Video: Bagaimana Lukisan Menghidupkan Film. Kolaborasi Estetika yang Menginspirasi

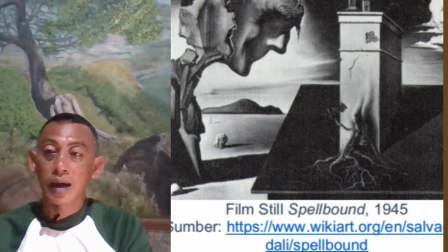[11:57]
Objek seperti tangan yang penuh semut dan bentuk-bentuk
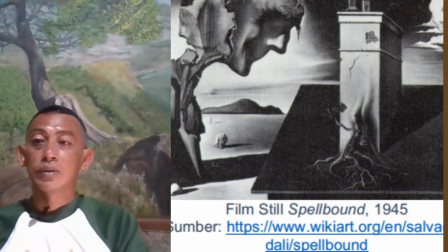[12:03]
gender yang ambigu mengundang penonton untuk melihat dunia dengan cara yang sama sekali baru.
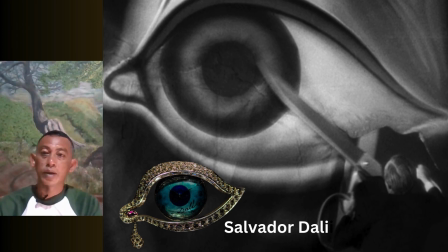[12:14]
Film berikutnya, Spielberg menggambarkan kolaborasi antara sutradara Alfred Hitchcock dan Salvador Dali, membawa surrealisme ke dalam dunia sinema dengan cara yang sangat unik.
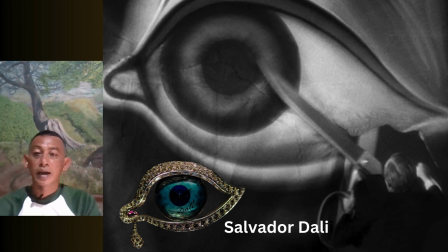[12:29]
Dalam film ini, Dali merancang adegan mimpi yang menggunakan simbolis dan distorsi visual khasnya untuk menciptakan suasana yang misterius dan memukau. Spielberg menggunakan lukisan-lukisan Dali untuk
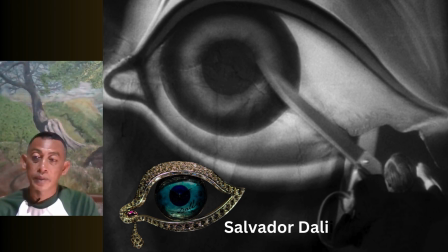[12:48]
menghidupkan alam mimpi dan konflik batin karakter. Lukisan-lukisan ini memperkaya pengalaman emosional film dengan menggambarkan ketegangan dan kegumulan
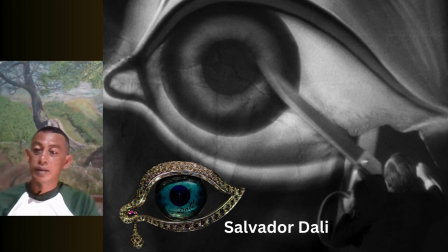[13:07]
psikologi secara visual. Adegan mimpi dengan teknik sinematik seperti tracking dan slow motion menambah kedalaman dan kompleksitas emosional dari cerita.
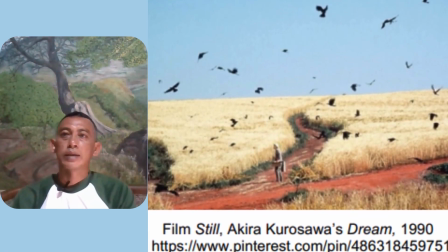[13:28]
Dalam Spielberg, penggunaan lukisan Dali membantu mengungkapkan perasaan dan trauma
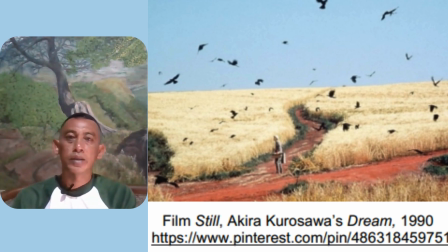[13:35]
dari karakter, menjadikan mimpi sebagai kunci untuk mengungkap kebenaran dalam cerita. Film ini menunjukkan
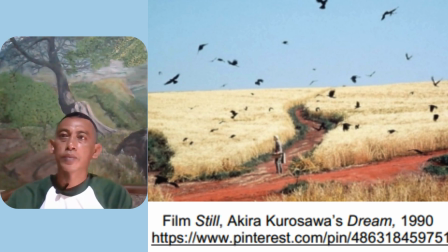[13:48]
bagaimana surrealisme dapat menjadi alat untuk mengeksplorasi alam bawah sadar dan menyampaikan pesan yang mendalam. Terakhir, kita akan melihat film Crow dari Dream, karya sutradara Jepang Akira Kurosawa.
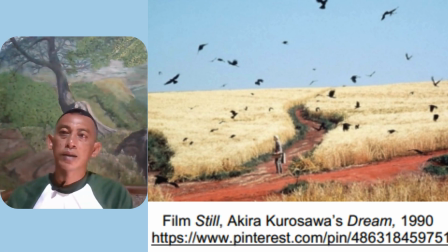[14:05]
Dalam film ini, Kurosawa menyatukan seni lukis dan sinema dengan mengadopsi elemen-elemen dari lukisan impresionis Vincent Van Gogh.
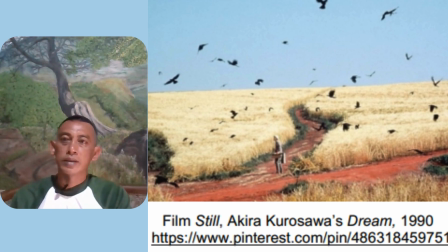[14:21]
Film ini mengikuti seorang pelukis yang memasuki dunia lukisan-lukisan Van Gogh, menjelajahi setting dan era yang digambarkan dalam karya sang maestro. Kurosawa menggunakan transisi grafik
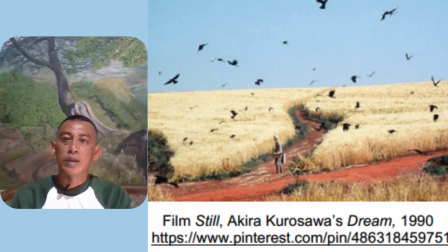[14:40]
match untuk menghubungkan dunia nyata dengan dunia lukisan, menciptakan pengalaman visual yang seolah-olah membawa penonton ke dalam lukisan itu sendiri. Lukisan Van Gogh dengan karakteristik impresionis dan ekspresionisnya
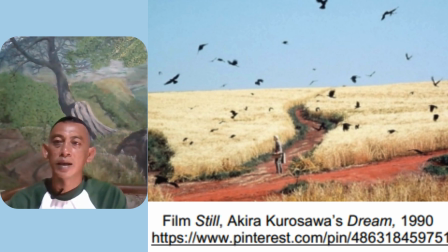[14:59]
menginspirasi visual film ini, menampilkan warna yang tekstur yang mendalam. Pendekatan ini memungkinkan penonton untuk merasakan emosi dan ketidakpastian yang digambarkan dalam lukisan dan mengajak mereka untuk
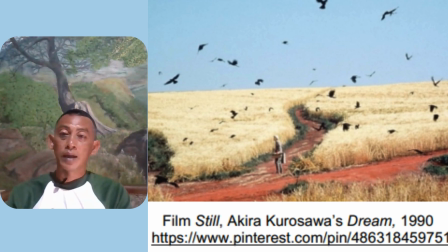[15:19]
memahami dunia mimpi dan imajinasi karakter. Dengan menggabungkan teknik sinematik seperti transisi grafik, mesh dan mise-en-scène yang terinspirasi oleh lukisan,
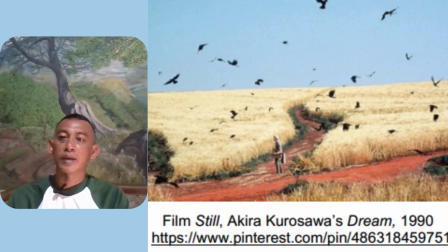[15:34]
Kurosawa memberi penghormatan pada karya seni dan menambah dimensi visual yang kaya di dalam filmnya. Itulah eksplorasi kita tentang bagaimana surrealisme dan impresionisme mengaruhi film.